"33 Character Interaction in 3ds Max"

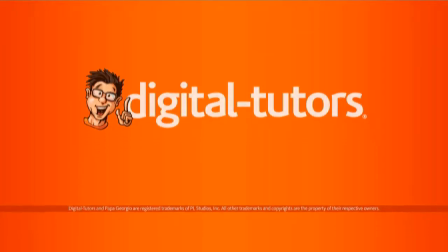(0:00)
let's finalize the heroine's left arm.
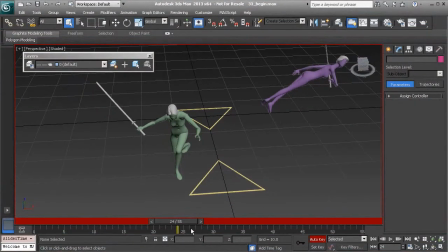(0:05)
Getting started, we'll just scrub through slowly so we have an idea of what we'll need to work on in this lesson. Alright, so because of us taking so much time in consideration into the blocking pass, and as well as tweaking a few areas in our polish pass,
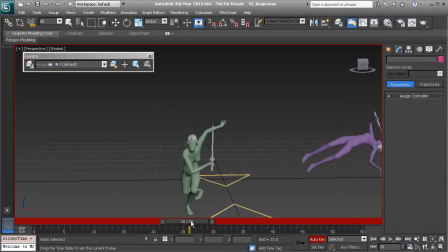(0:24)
we've managed to take care of a majority of the movements that the left arm should have, except for the very end. And that's the only thing we need to concern ourselves with here.
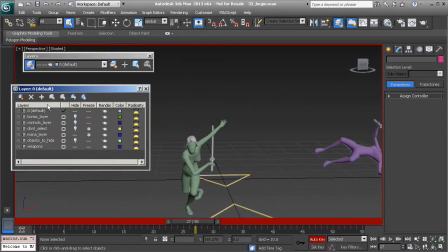(0:40)
So let's go ahead and begin. We'll bring back our controls.
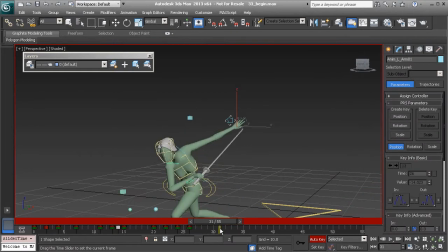(0:46)
Now this can seem quite complicated to animate an IK arm this way, to have some follow through and overlap, and to make it subtle. But we'll take this just one step at a time.
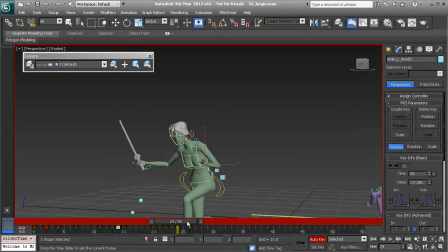(1:00)
So first, you can see that the in-between on 25 needs some work, so that we have a nice transition from 24 to 26.
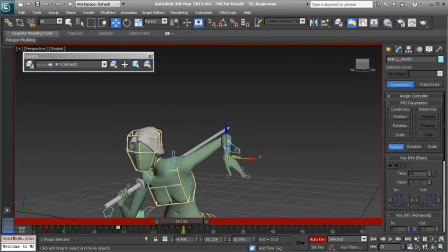(1:12)
So let's go to 25, and we'll go ahead and bring the arm back just a little bit here.
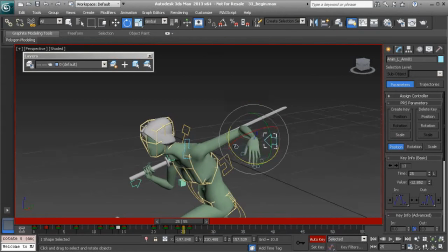(1:18)
We'll also rotate the wrist to point forward for follow through.
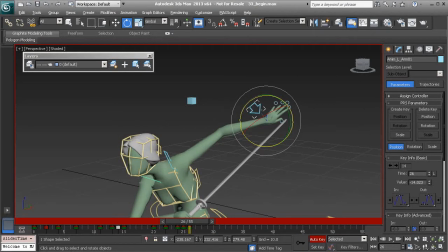(1:26)
Great. Now, before we start to tweak any more of our wrist rotation, we're going to go ahead and break this down one layer at a time, meaning that we'll focus on the position of the arm, and then we can go back to add follow through.
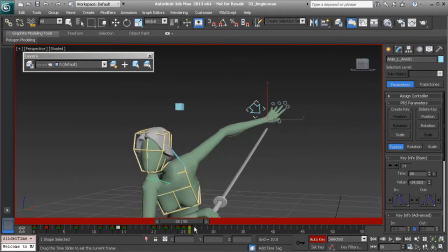(1:49)
So let's get started here, taking a look at the speed at which it gets flung back.
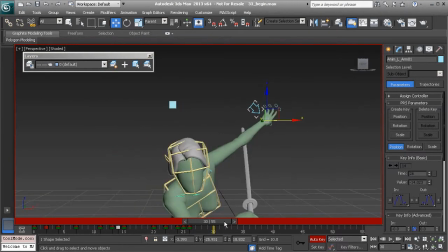(1:55)
Let's have that momentum continue over to our left.
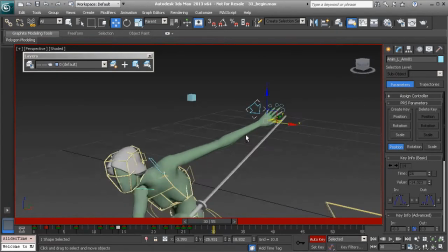(2:03)
And we'll also need to fix this hyperextension in the arm.
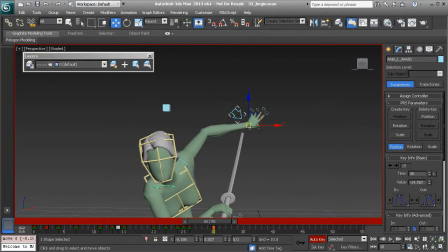(2:07)
So I'm just going to go ahead and bring it down and a little bit more to our left. And now for follow through, we can have it continue to move in that direction, but not as much. And I'll also start to bring it up slightly on 34. That might be a bit too much.
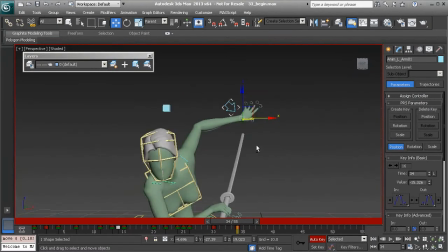(2:28)
So I'll just go ahead and drop it down some. Great. Now to continue, you can see how she starts to rotate back.
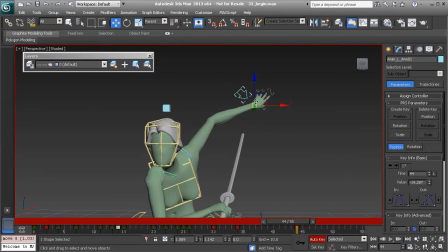(2:40)
We'll need the arm to move in the opposite direction, so let's go ahead and bring it back and start to translate it over to our right. Great.
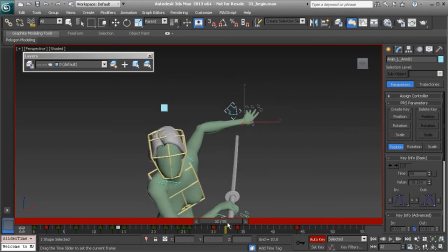(2:59)
Now, taking a look at the Move Tool manipulator, if you find that it doesn't quite match mine, check to make sure that you're under local mode and not parent mode.
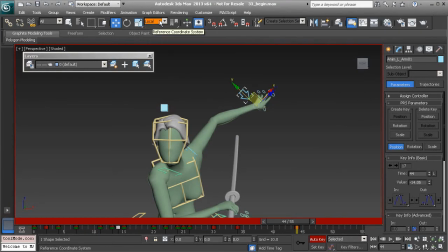(3:13)
At times, I switch back and forth between the two. We've been working in local mode and it's been doing a great job for us. But when it comes time to finesse this arm, we may want to use parent mode,
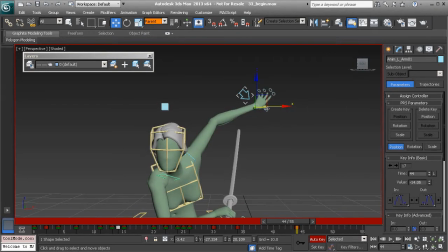(3:26)
because that will give us an idea of the axis we'll need to tweak in our curve editor. But for right now, it's not a big deal which coordinate system we're using, so we could always switch back to local, because we're just roughing in the arm.
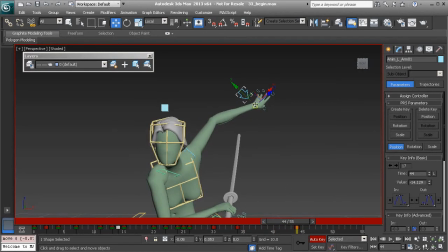(3:44)
So we have it moving over to our right. I think that's a bit too much, so I'll drag it back over to the left. And then on 55, we'll want to drop it so we have a nice arc in the end. Let's go ahead and play this back.
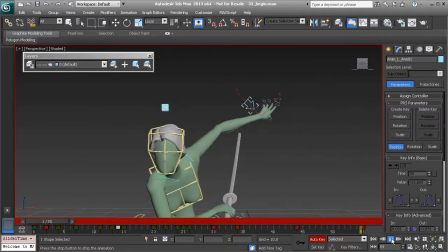(4:07)
Great.